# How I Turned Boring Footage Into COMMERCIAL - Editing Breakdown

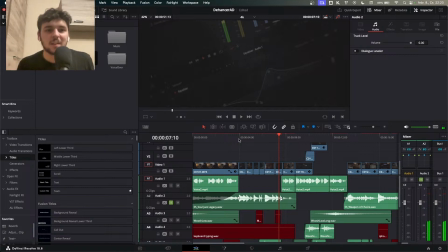751s
It feels like smooth, and this is the message I wanted to showcase. Like, this is smooth.
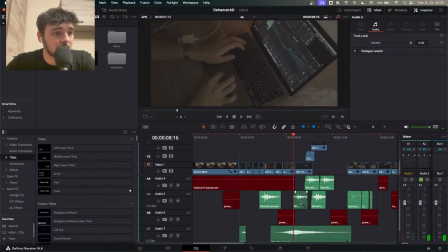756s
And then there was a part in the actual music which is went down a little bit,
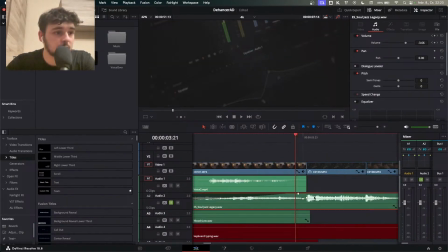761s
and I also changed the volume of it.
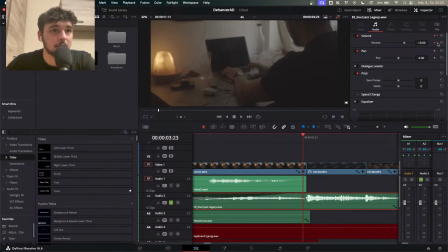766s
So it's -10, and then it's -3.
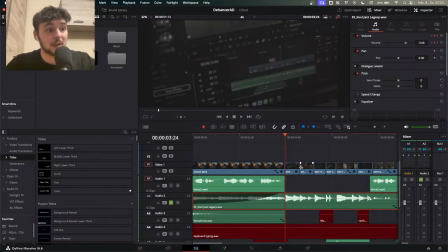769s
So when it's talking, it's lower, but when the actual montage is playing, it's a lot higher.
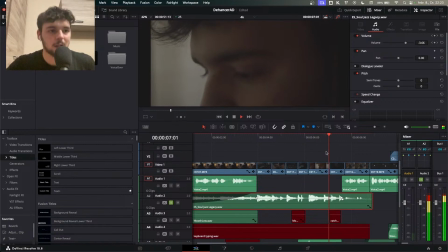776s
So yeah, and then voice is coming back,
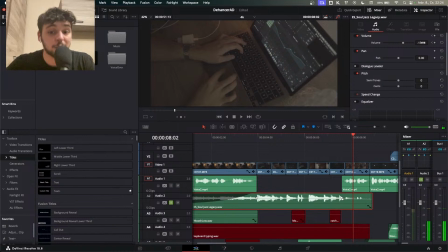780s
so I changed back the music to -15, and then the music ends because there is a problem.
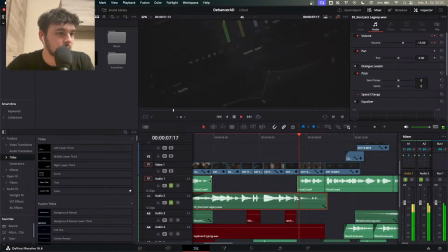786s
I say it here.
But there is a problem.
There is a problem.
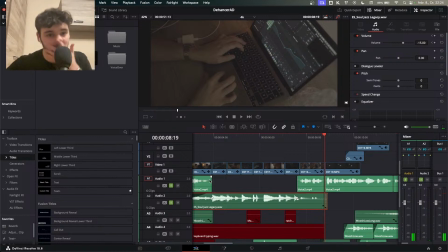791s
So the music stops. Like, okay. What is the problem? There is a problem. What is the problem?
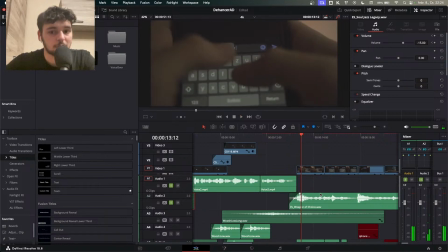795s
And then the next song was like, I wanted to show pain, and it's not the saddest music.
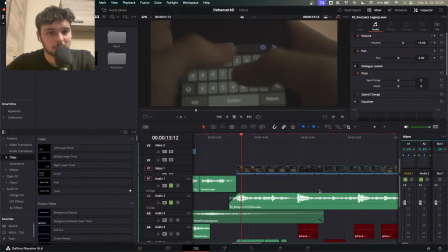801s
I downloaded some sad songs, but it didn't really click. It wasn't really clicking. It didn't really show the chaos, the drama, the tension very well. So I had this music.
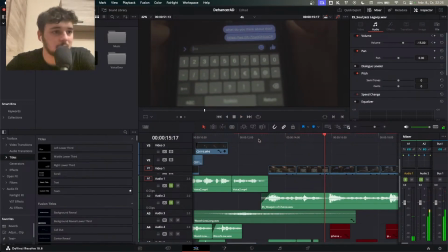818s
So it's like, this is the build up. I'm writing, I'm asking, you are wondering what is going to happen, and then bam, chorus are shit.
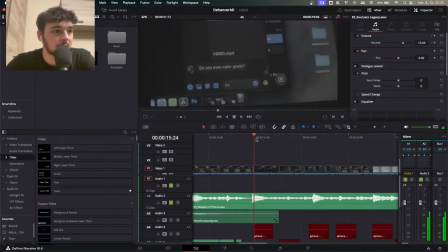827s
Bam, again, at the bam. At the bam, it's coming at the beats. Yes.
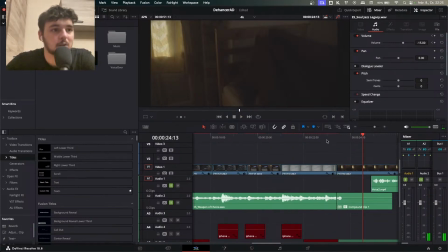839s
And then there is like a fade out, like a reverb with fade out.
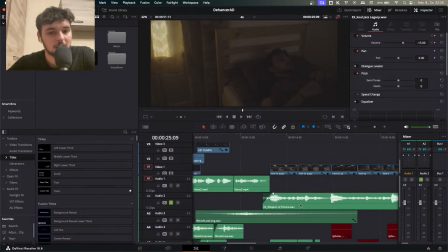844s
So we had like the heavy moment, like the confident moment, and then we had like the sad moment, and now it's time for the happy moment.
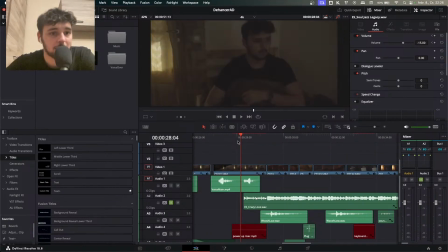852s
Like, we realize something is good. And for this, I use a crazy song. I know I wanted to get something crazy for like a crazy part, so this is what I got. It just gave me a vibe to edit, to create. So I love this song. This was a good part.
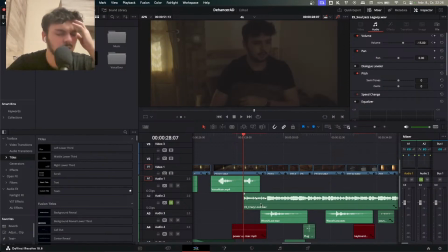869s
This was a good intro. I always love these intros because you can just easily fade this in your project.
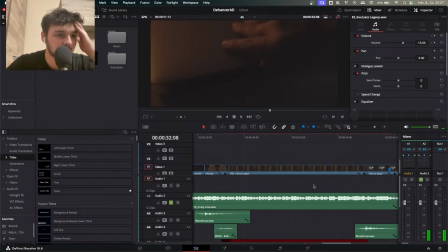875s
It's like so good. So yeah, this is the third song, and I ended this song with a reverb again.
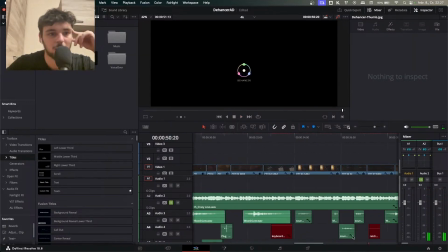884s
And I will create probably a video about how I created this reverb and how you can too.
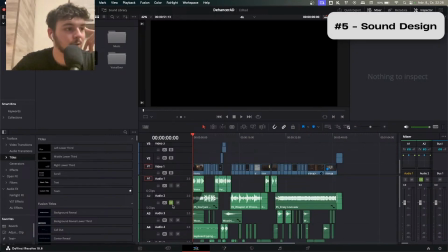889s
Okay, so let's watch this without the music and without the voiceovers.
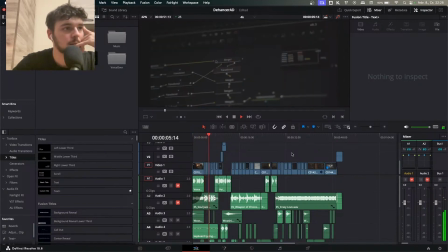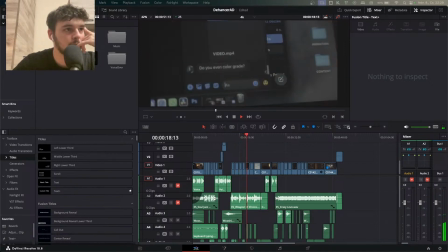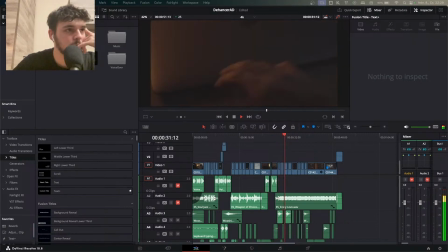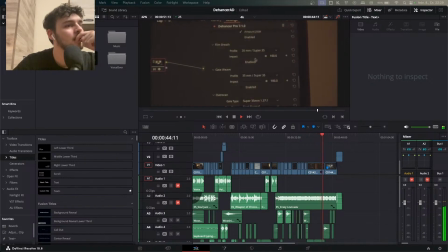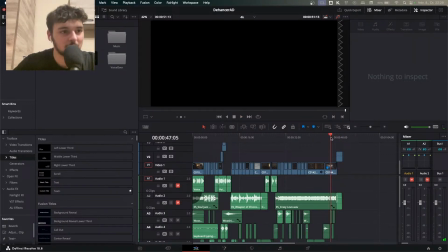945s
Okay, you don't understand why we had the sound at the end.
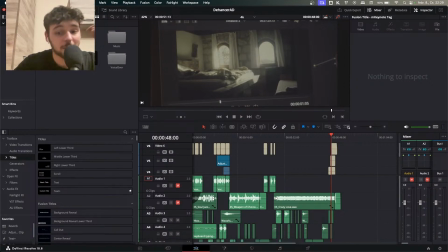951s
I will tell you why. I color graded some of the frames, but if I color grade the frames, I can't play back it very well. So it's just lagging, so I have to turn this off. But if I turn this off, then these texts are turning off as well.
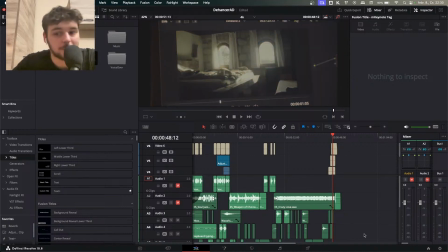965s
But obviously I had these texts on, and this is the same. What I did with the sound design, that's the $1 million question.
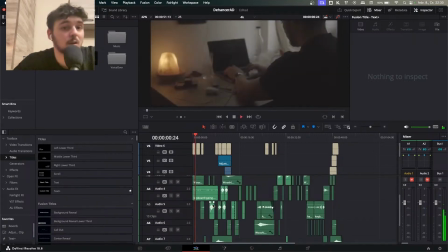973s
I did a lot, actually. So first of all, I wanted to show what is going on, how it's going on. The whole sound design is not just what is there, but what you feel as well. So when you start with the sound design, you look at this image and footage and you see like, okay, keyboard typing, that's good.
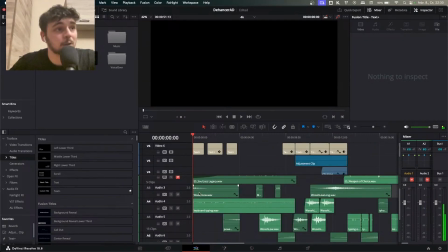991s
Okay, but what you feel. But also I wanted to start with the whoosh. Start the whole thing off with the whoosh.
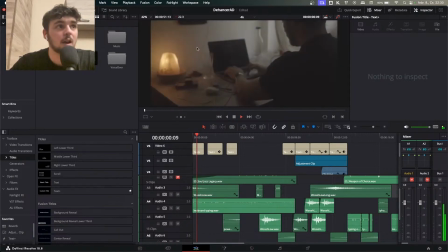996s
Like the screen coming in and this whoosh and keyboard typing.